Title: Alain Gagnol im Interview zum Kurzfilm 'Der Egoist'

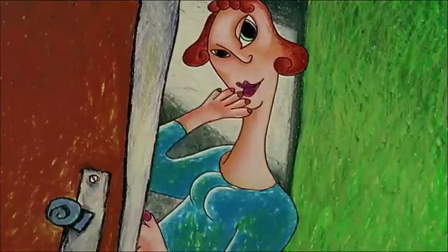Ich habe Jean-Louis Felicioli bei Folimage kennengelernt. Ende der 80er Jahre haben wir beide als Trickfilm-Animatoren dort gearbeitet. Er war auf Knetfiguren spezialisiert.
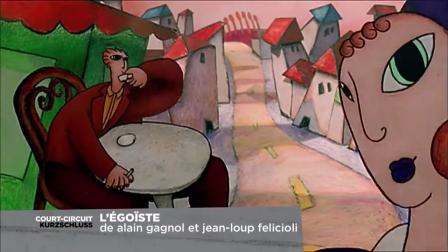Ich zeichnete auf Papier.
Die Frau interessierte mich, weil mir schien, dass sie meinem Äußeren gleiche.
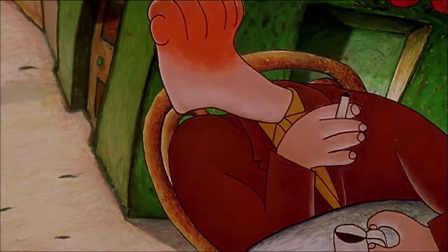Die Aufgabenverteilung hat sich ganz natürlich ergeben. Ich war fürs Drehbuch zuständig, Jean-Louis für die Zeichnungen, aber umgesetzt haben wir alles gemeinsam. Wenn uns am Prozess des anderen etwas missfällt, wird das geändert. Aber er greift nicht in meinen Schreibprozess ein und ich nehme keinen Stift in die Hand.
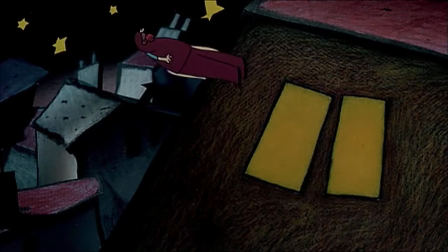Ich habe mich sofort in mich verliebt.
Für den Egoisten haben weder ich noch andere Personen als Vorlage gedient. Es macht Spaß, etwas so Extremes auf die Spitze zu treiben. Der Schluss sollte noch blutiger ausfallen, aber Jean-Louis hat mich gebremst und gemeint, dass wir am Ende wieder etwas Humor reinbringen sollten.
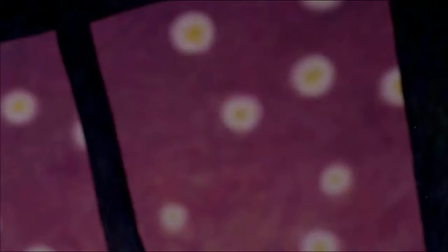Sie glich mir so wenig, dass ich begann, sie zu hassen.
Die Inspiration für das Drehbuch war literarischer Natur.
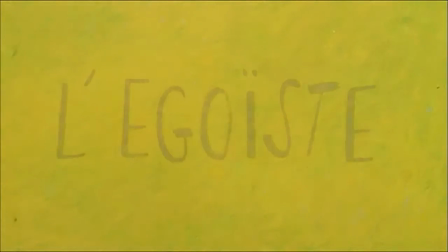Das Drehbuch selbst ist wie eine sehr kurze Novelle, eine Seite lang. Ich wollte einen möglichst literarischen Text als Vorlage schaffen. Und auch die Zeichnungen stehen für sich. Sie bereichern den Text oder verändern ihn sogar.
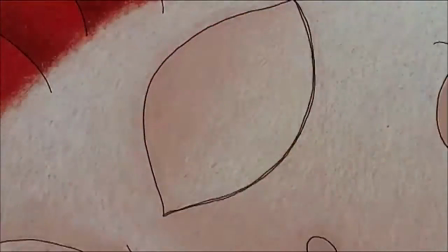Der Zeichenstil von Jean-Louis hat etwas ganz Eigenes. Seine Zeichnungen haben einen starken Bildaufbau. Jean-Louis hat sich auf der Kunsthochschule auf die Restaurierung von Gemälden spezialisiert, auf klassische Malerei.
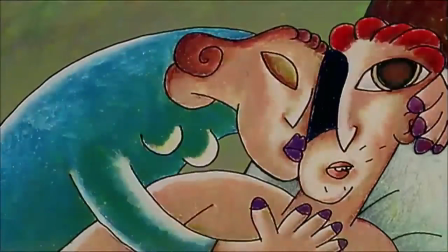Deshalb legt er so viel Wert auf die Bildgestaltung. Er bettet seine Figuren in den Hintergrund ein. Seine Zeichnungen haben einen allgemeinen Bildaufbau. Das macht die Animation nicht immer leicht, denn wenn man eine Figur bewegt, gerät die Komposition durcheinander. Aber es reizt mich auch als Animator, diesem Zwang zu unterliegen und mich durch die Bilder zu bewegen, ohne den Bildaufbau kaputt zu machen.
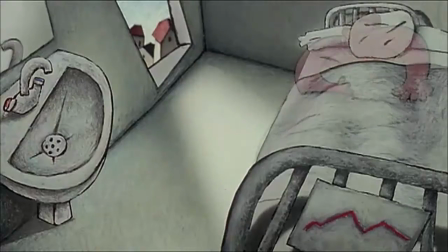Ich kann die Figuren auf verschiedene Art verzerren, weil es zeichnerisch passt. Das ist an dem Zeichenstil so interessant.
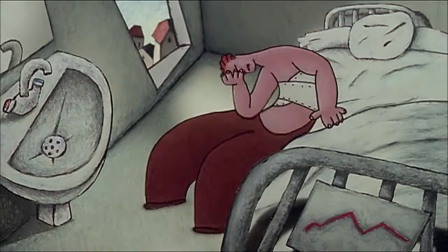Es sieht sehr gezeichnet aus, aber gleichzeitig wirkt es realistisch. Meine Geschichten haben einen eher realistischen Hintergrund. In all unseren Kurzfilmen spielt die Off-Stimme eine große Rolle, hauptsächlich in den ersten, denn ich war vor allem literarisch inspiriert.
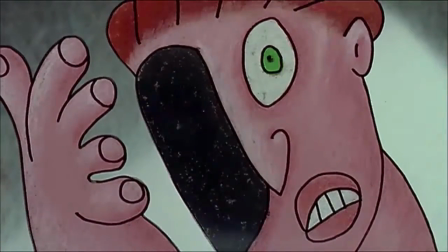Bei diesem Unfall habe ich die Hälfte meines Gesichtes verloren.
Der Egoist hat uns ein bisschen als Versuchslabor gedient. Davon ausgehend haben wir eine Reihe von zehn Minitragödien entwickelt. Insgesamt haben wir 14 Kurzfilme gedreht, bevor wir uns auf längere Filme verlegt haben. Genau zur rechten Zeit, denn meine Inspiration für Kurzfilme war etwas versiegt. Ich wollte längere Geschichten erzählen, Charaktere entwickeln.
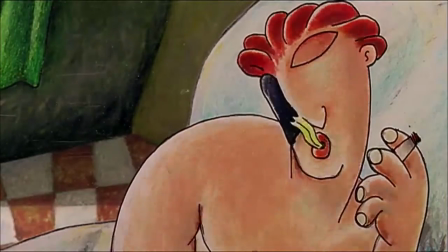Manchmal verharre ich in ihm, ziehe es in die Länge. Es tut so gut.
Ich mag Kurzfilme. Ich finde das Schreiben interessant. Und ich hoffe, noch weitere zu drehen.
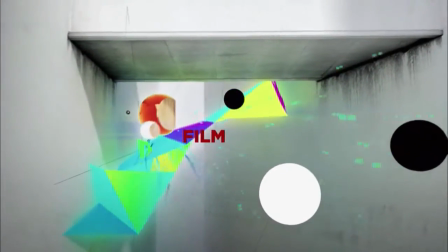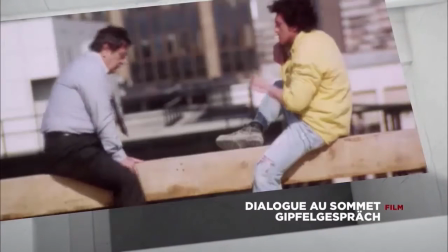80 Meter über dem Boden hält ein Arbeiter auf einem Stahlträger seine Chefs in Atem.
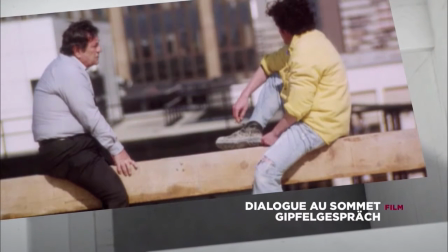Gipfelgespräch von Xavier Giannulli aus dem Jahr 1995.